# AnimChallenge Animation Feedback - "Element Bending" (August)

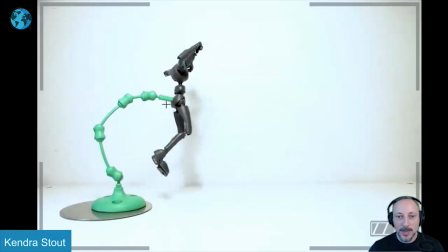animation could falter where you just don't have the right timing of going up with the hold and then coming down this is really successful i really like
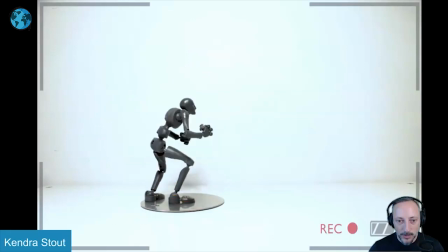this very full extension on the legs nice foot roll here again showing what you can do with the rig where you can go into full foot
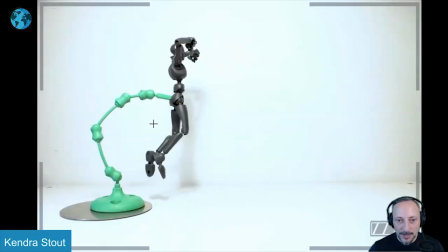roll detail then using this to go up and have a nice little moving hold going back here i will probably neat again i don't feel super uh comfortable critiquing stop motion because it's i can't do it at all but maybe cleaning up the silhouette and bringing this out and maybe if this arm
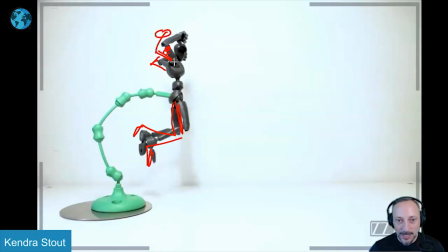is out this way to clean this up into that that maybe gives us a bit more room
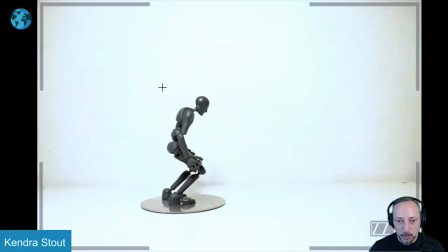for a nice silhouette and then into that a nice camera
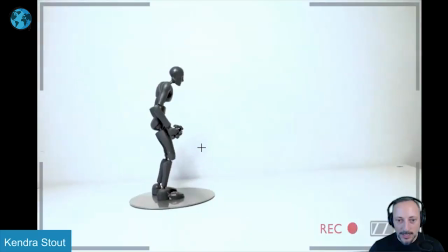shake there too and i love this too even the timing of the fall who watches it just has that he's into that move so he's
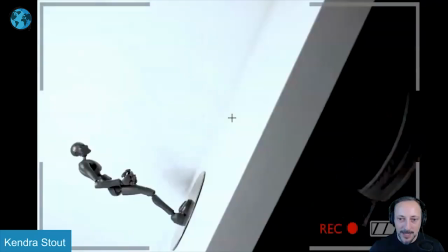out of that stop he's into that move BAM and then having that and
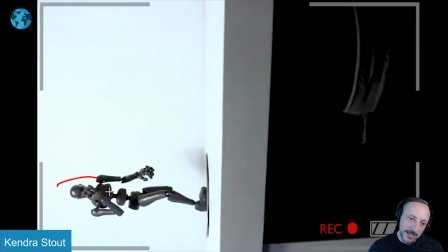even then the animation continues you can see here the maquette turns around to
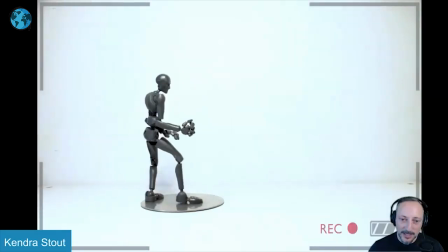look at us it has that oh what did I do type of thing and watch this again and
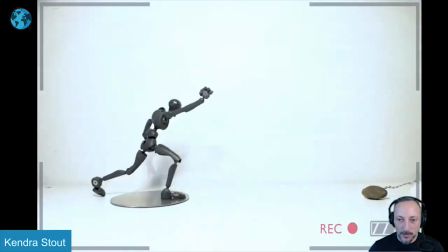it's very cool also get a little bit
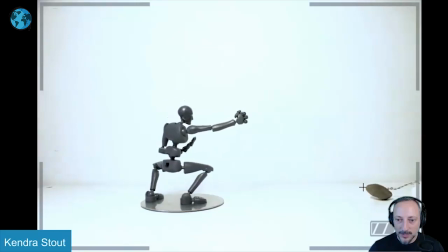of that in here as it moves little chain there going up and hopping over
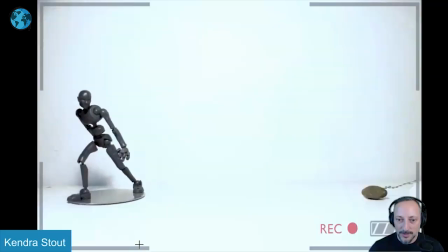out there it's really cool watch this again it's
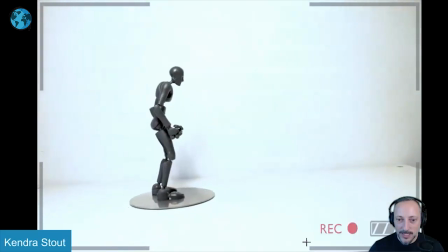not super crazy in terms of you know it's let's do a razzle
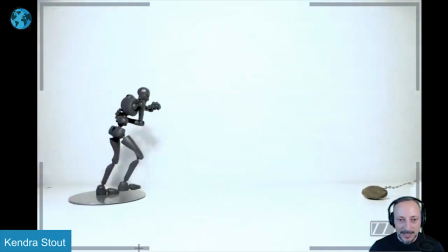dazzle with 2d effects all kind of stuff it's just neatly presented and clean and really really good
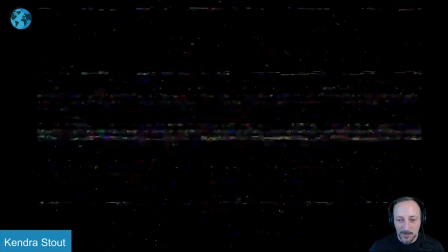in terms of the posing the timing the weight and on top of that it's that motion that again close my mind so yeah wanted to highlight that and
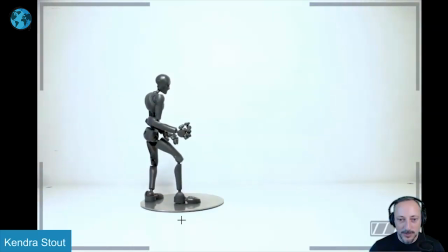show that clip because it's awesome and i love it shout out to sticky bones all right thanks this one has sounds let's play this with sound here
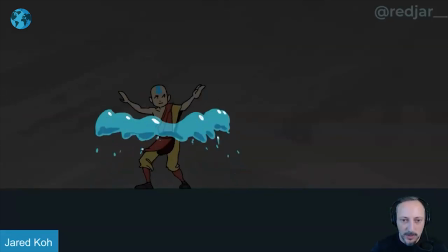it's very cool all right turn the sound off and this one i picked this one not mainly because it's 2d but it's it's a big part of it i like 2d stuff but i like overall i like the usage of space where the character starts in this area but then takes a couple steps to go over there does a little change to go back over there then another step over to then going to up and down and
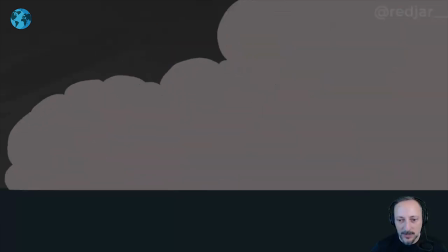have a little bit of a curve out into this and an exit with that that already is a good use to show space this is all flat some
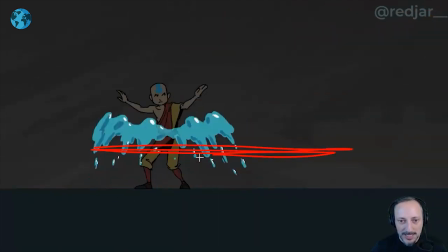of the lot of perspective there so it's good to use that space to move around to not be locked in one
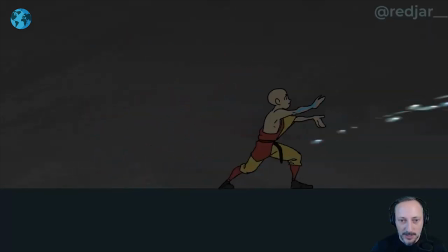area also like the elements here it's the way This is animated with the liquids.
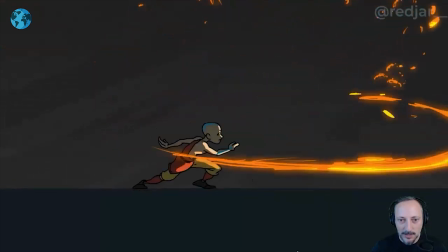It's really cool. Bam. That's really cool. The rock and the fire and then it goes into the lighting aspect.
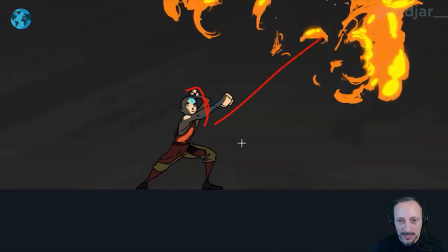I like that. It's very in a dark environment so that the light here on him can really pop out.
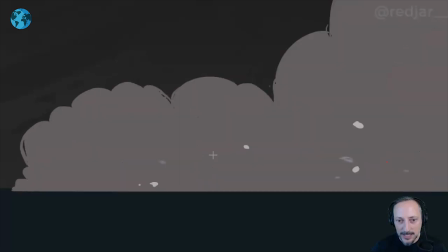And then that's really cute. It's another expression. And I love that we are exiting here where we have all the little bits and pieces with the smoke there.
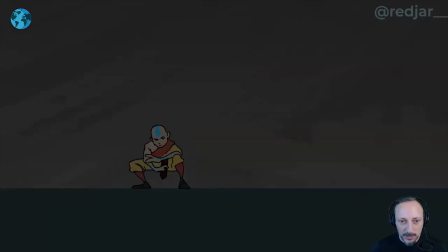So there's a lot of bigger elements that are really cool. And even if you go in there frame by frame, I like the there's always a focus. for over there goes up still looking over there there's a good little
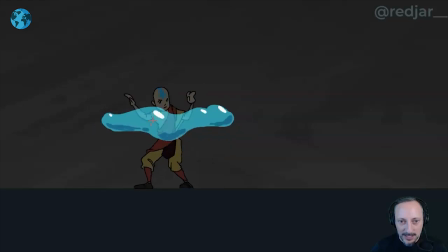settle in the body going down i love how as he goes down already starts to take the shape here down of the liquid so cool love all that all little bits and pieces here with the highlights there
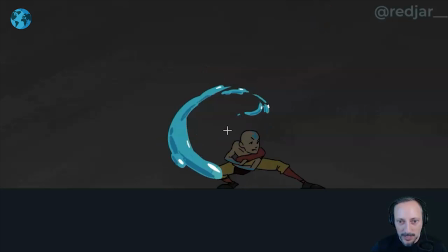with some somewhere's a light up there that creates those highlights but i like that a little it's the reminiscing not reminiscing but remaining
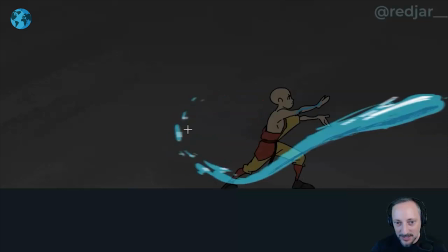curvature of that arc is still in there even leaving that out there even that with that
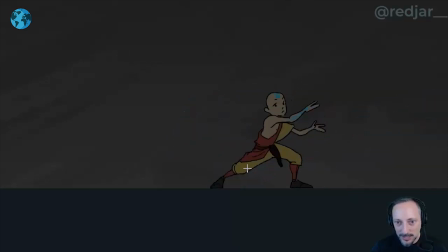shape little complex stuff in there it's really neat and then you have that flow of this coming out still moving that part of the cloth a little attention to detail here that's really cool like the little all of that the timing of snapping up here
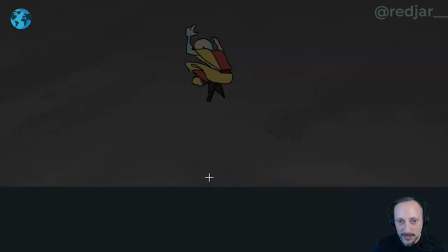without squash and then hold just enough of a hold to give this you can see this here just that just that it's not super stuck in the air so there's a bit of a moving hold bam into bah they're really two frames really pop not in terms of timing but in terms of
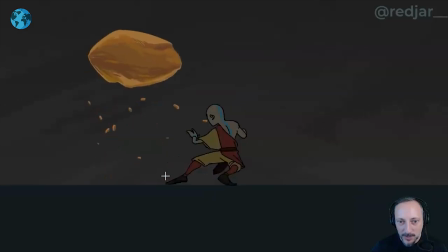just two frames big poses that go into this and then even this doesn't just
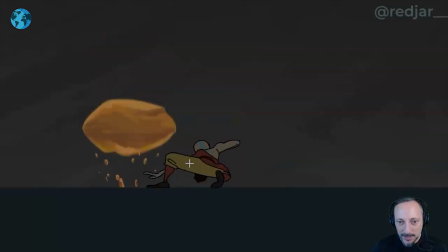immediately go up but you have a little bit of ease out of that going into this so cool same thing here it starts to go over there and bam into a big move here really nice clean line there
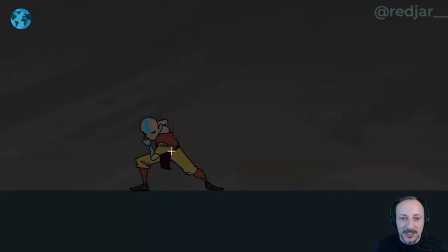to go and up into this i like how it's argh even in this is not frame it needs with the head there you can see the strain in the face then we got into that fire to this move just a nice flow that's cute too that little accent there on the legs and
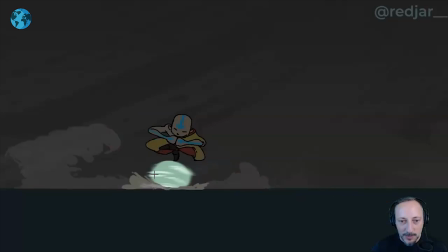that just in terms of complexities that we don't just land and go out in a straight line but you have that little bit of a lean this way while this goes over screen
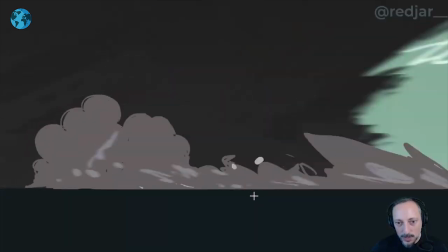left but then curvature into the exit again all the two effects are really cool nice
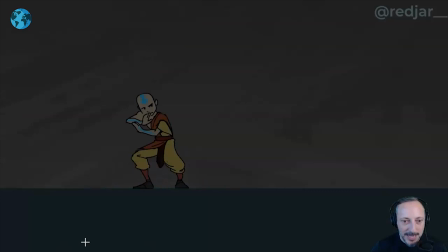stuff with the sound for bring the sound back it's really great just enough sound design that it doesn't feel like the sound just kind of stops and goes it has those harsh edits just
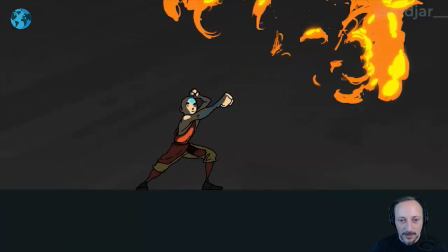enough overlap the biggest edit is probably And just ends but it still flows nicely he's got a nice overlap in the sound
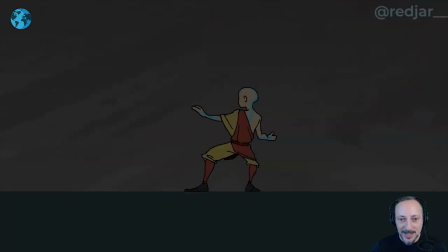With the ball rolling it's really cool just really overall really nice presentation nice posing nice action good floor and rhythm Good usage of space and then top of that you have also the sound designs. It's just overall really really well done clip It's really cool. All right, let's take a look at this one.
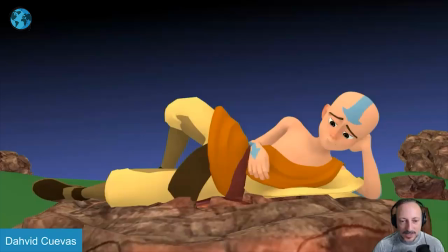This one has sound
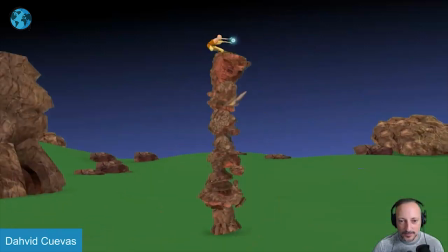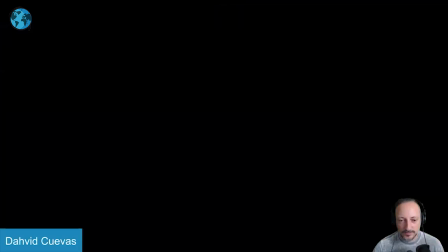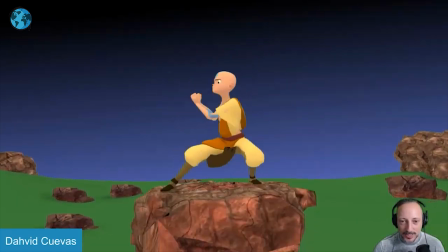so this one's cool it's always great to have sound in there too just kind of add to the elements of the shot same thing for this one as a
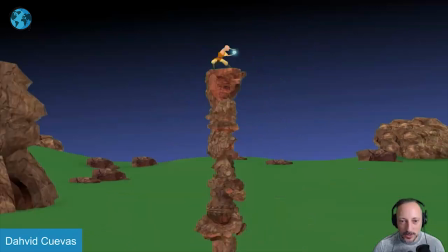previous one that i reviewed where there's not much that really concerns me about the animation there's some really i mean it already starts off
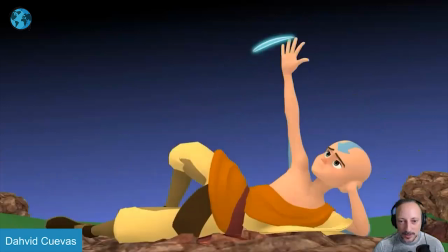with an appealing pose all that stuff is clear i think sometimes the arcs could be
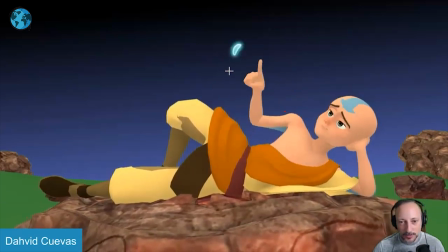just worked on a bit where it feels like we're having a bit of an energy going this way just the flow of that but then kind of stops and goes straight down like little things like that just
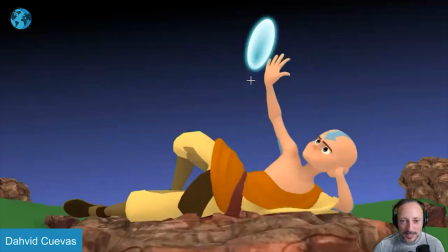kind of make it ever so slightly more fluid but i like those elements here where you have multiple limbs you got
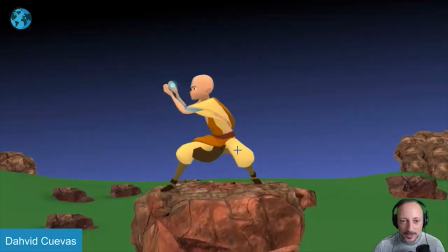your streaks there all that is great you got again clean poses the silhouette is nice
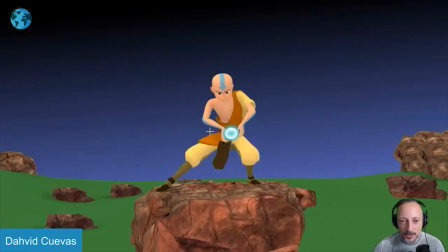all of that is great again sometimes again the arcs where it feels like we can just push the fluidity of those moves just a bit
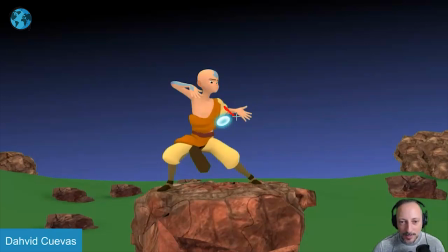more and sometimes potentially avoid stuff like that where we might see the elbow bend a bit more when it gets a bit of a short arm or potentially clearing this a bit more for a clear silhouette on the fingers.
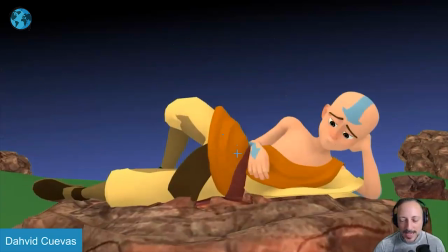But the stuff that I like, and this is why I'm picking this one too, is that it has really good elements in terms of what's close and what's far away to the camera.
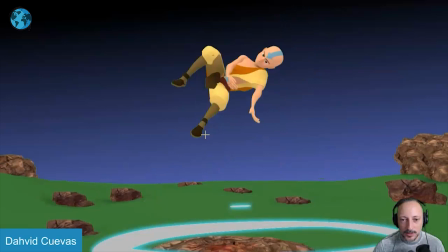So we have a really good look of the main character doing more detail work with the fingers and stuff like that here.
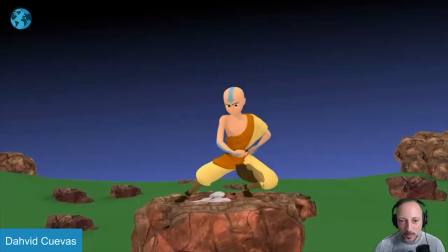And then we can go back where there's more body mechanics. It's a bit wider with the bigger poses and the cameras for the back to see all of this,
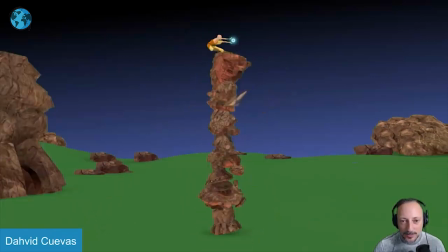which is really cool And then I love this that we go really far out and they can really push the body
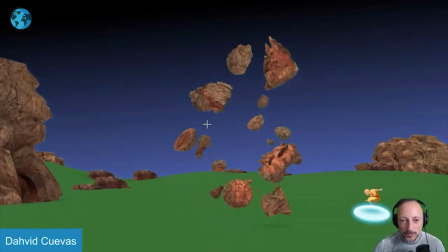poses into really exaggerated work and flow And I love this this at the
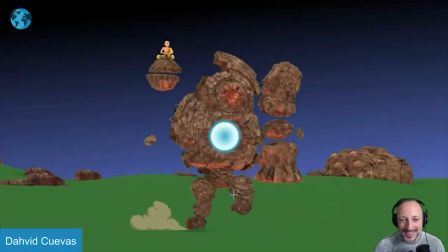end again You have big moves with the body, but then it ends with this Going out as kind of like an extra joke.